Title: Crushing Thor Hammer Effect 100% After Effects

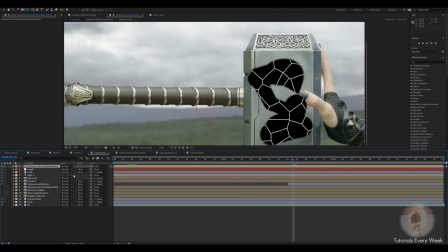you'll see the cracks but if we change it to add cracks
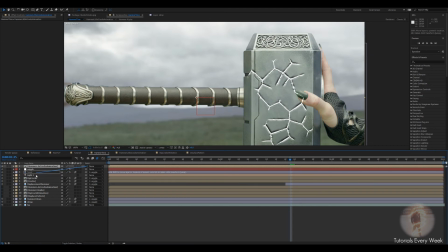won't be there we're gonna do is toggle the switches that's the wiggle and motion blur if you really want to set matte set matte to the hammer alpha simple
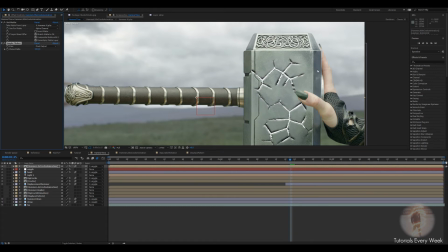choker all the way up to 100 this read this so it kind
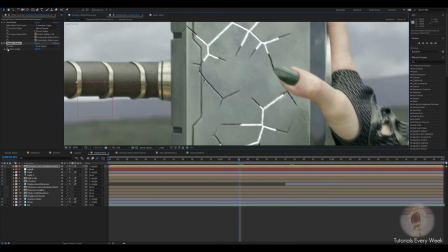of just animates from the middle oh so you can have this whenever you like here
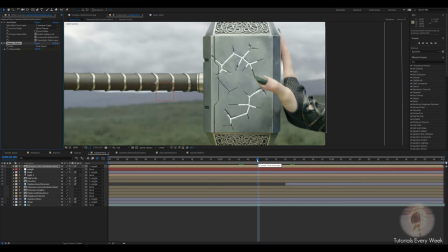I'm just gonna kind of in the middle of the animation keep frame it at 100 and then somewhere near the end change it to
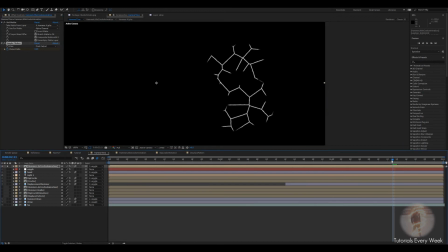zero. Now you can see that it will slowly grow out. You can see that the lines are growing out. I'm going to add a quick fast blur.
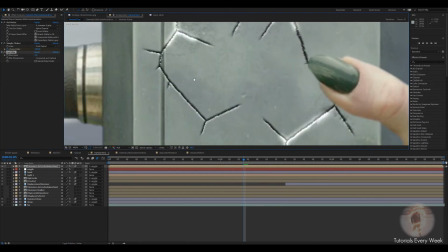Just then blur it so it's not hard in the middle.
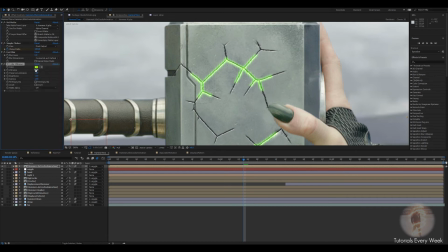Add a VC color vibrance, I'm going to change it to a blue,
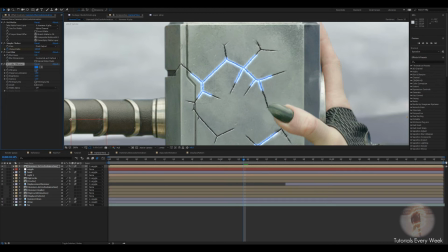I like to bring the vibrance down a bit, brighten this down, and then bring the gamma up. This is so you get that very white look into the middle of it.
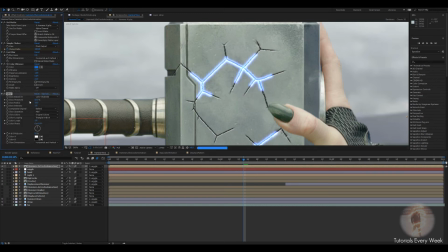Next thing we're going to add a glow, bring the threshold down just a bit, quite a bit actually. Bring the Radius up, I
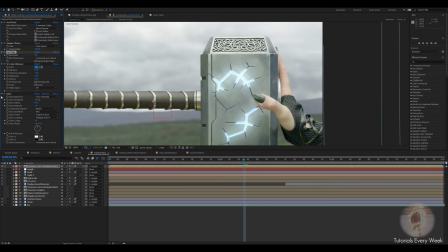have to change the Fast Boy to do a little bit more, the 8. And duplicate that glow on another one. This one we're going to bring up the Threshold just a bit,
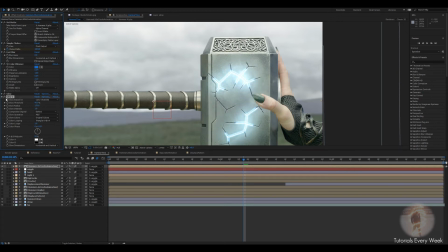then bring up the Radius Glow. Just adds that more outer glow look to it.
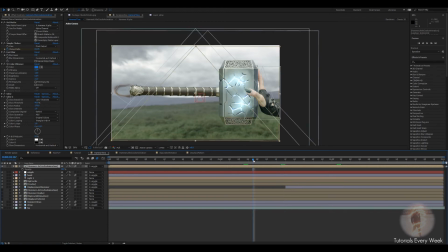What you want to do is add opacity keyframes so that when it fades in, if you click on keyboard you can see when your simple choker is coming in. If we go to shift-t to opacity
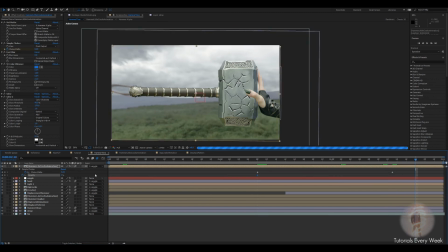into zero add a keyframe then have the opacity brighten all the way up.
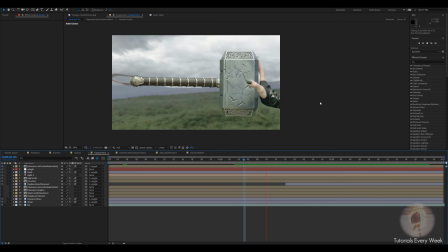All right and that's kind of how it looks when it glows in like that you can see that it slowly fades in gets brighter and adds a bit more glow to it. Go to project we're going to duplicate the animation once more ctrl D right click rename rename this race
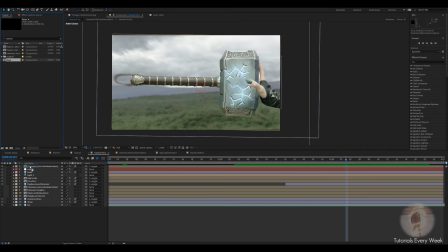bring that to the top this one should be named this one is the glow with the rays
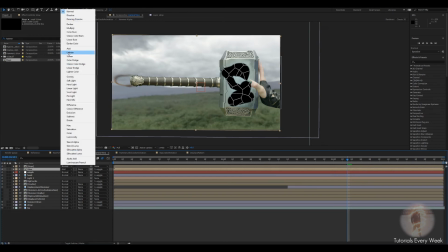have to do the same thing here change to add drop
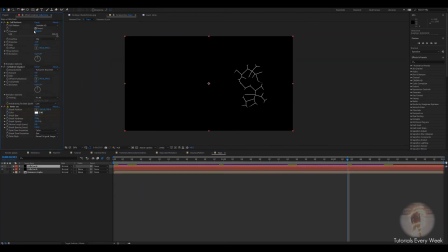inside the comp these we're gonna add a set matte change it to hammer alpha and then we're also gonna add a fast radio blur and
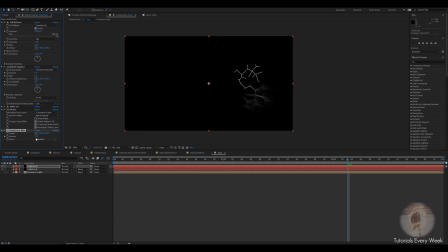just up to not too high so they can't see it on that like 70 to 80 it's kind of the sweet spot and what you could do if you like is if you click Center keyframe you move it over to the side here you just kind of